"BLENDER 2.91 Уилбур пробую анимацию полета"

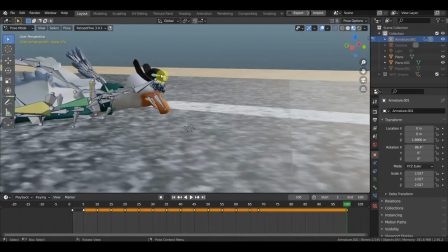Какие еще приколюхи можно делать, да? Ну, давайте вот G выберем, каску чуть подправим.
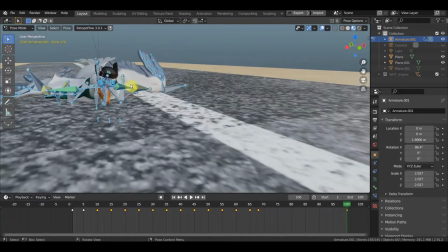А, и лок рот, чтобы она на рендере белым пятном не была, тоже чуть-чуть отошла.
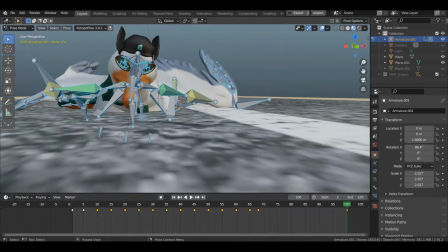Можно вот перекрутить шляпу, допустим, сейчас Ctrl-Z. Вот.
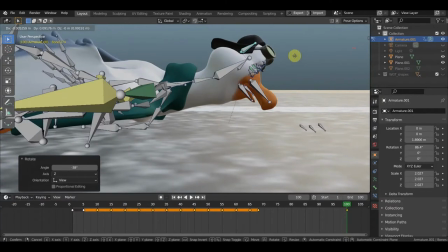Ну, как-то вот так вот может сделать G, чтобы глаза его было видно.
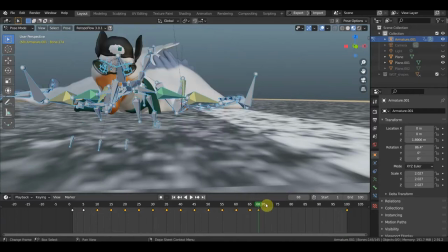А, и лок рот. Но тогда нужно и на 69-м все это дело проделать.
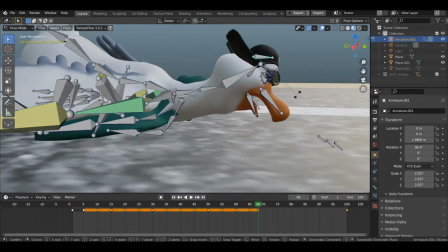Так, допустим, R, G.
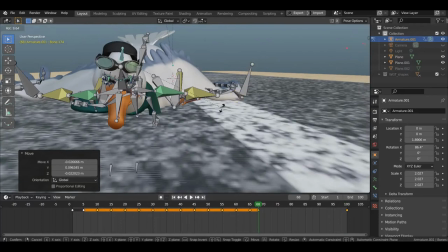Вот так, и как бы... Возможно, еще R вот так. По приколу, по смешному, чтобы было.
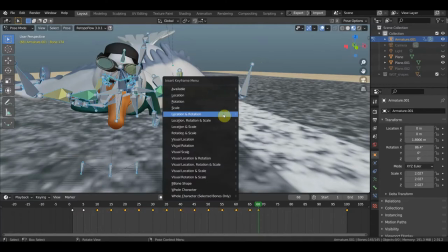А, и лок рот.
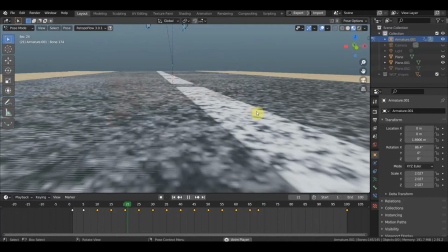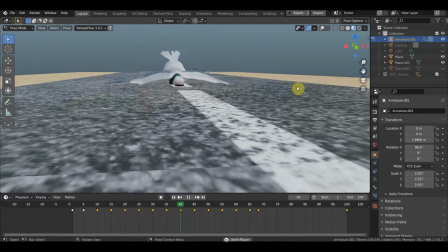О, все, шапка поднимается, уже смешнее будет этот. Оп, когда клювом бьется. И... О, на, все, очки наверх ушли. Прикольно.
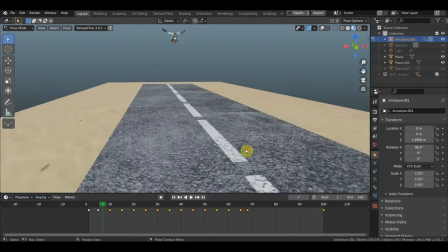Итак, у нас здесь получается 5 секунд анимация. Ее можно, конечно, растянуть или уже рендер чуть-чуть увеличить в скорости, уменьшить или увеличить, где будете делать, допустим, монтаж.
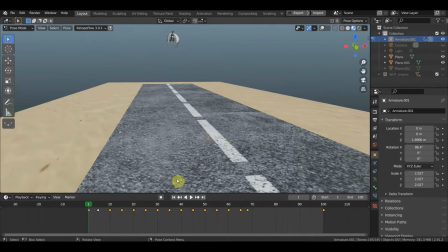Там еще можно немножко с этим делом поэкспериментировать. Но вот эти кадры А и лок рот все надо прописать. Тогда анимация будет мягче. Но когда вы не отрегулировали...
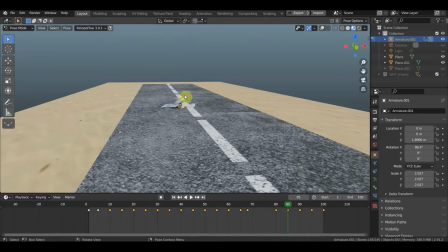Допустим, все моменты, вот, движение перьев, крыла, там, каких-то анатомических возможностей персонажа, то все кадры вот так не добавляйте, потому что вы их просто физически не сможете переписать.
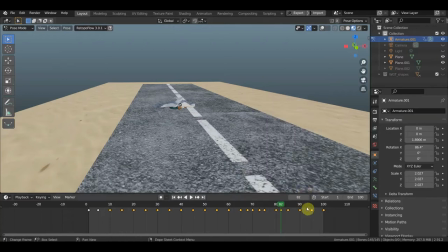Ну, каждый отрегулировать. Для этого вот блокинг и существует. Вы раскидываете блоки, вот эти базовые именно моменты, и потом вот эти моменты корректируете,
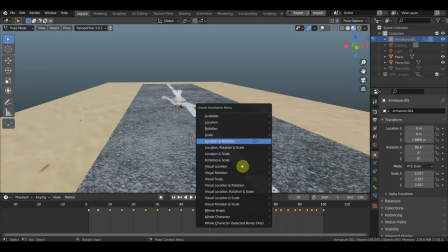а потом допрописываете или где-то так оставляете S1, S2, S3.
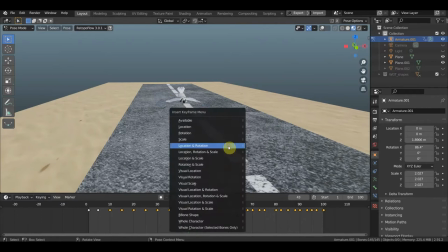В анимации вот эти вот кадры используются. И вот вы их можете прописывать.
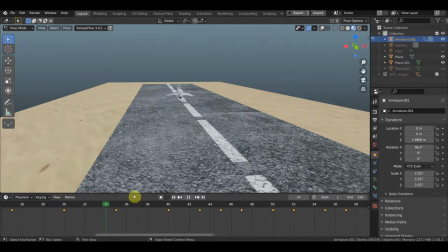Видите, не все можно прописывать, а допустим 34, 36. Потом 40 вы можете пропустить. И допустим 42 локация, там 44 локация.
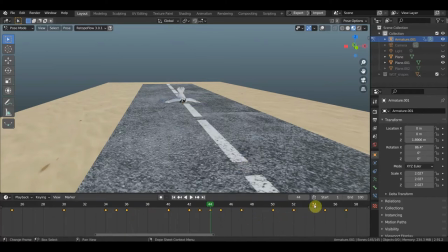И вот так вот потихоньку. Я тут уже немножко больше прописал, поэтому система не получается. Ну, здесь вот ее можно показать. Вот, допустим, у вас есть первый, пятый. Можно прописать четвертый и шестой.
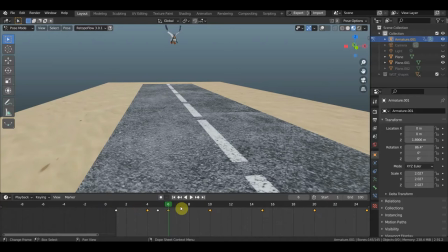А вот второй и третий не трогать. Так, я микрофон не закрыл рукой, потому что тут выделяю. Ну, теперь вот девятый. И одиннадцатый.
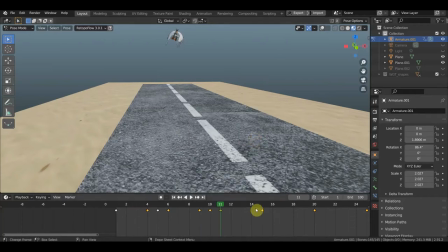И вот такая система.
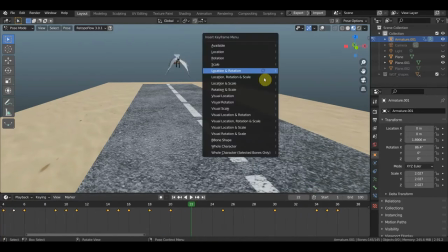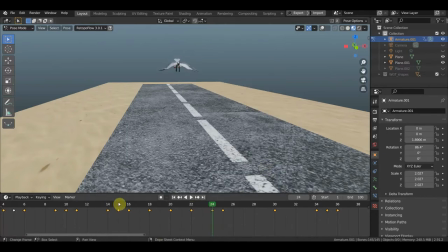Но если кадров вот в каких-то местах будет мало, то у вас будет прерывистая такая анимация некрасивая, грубоватая.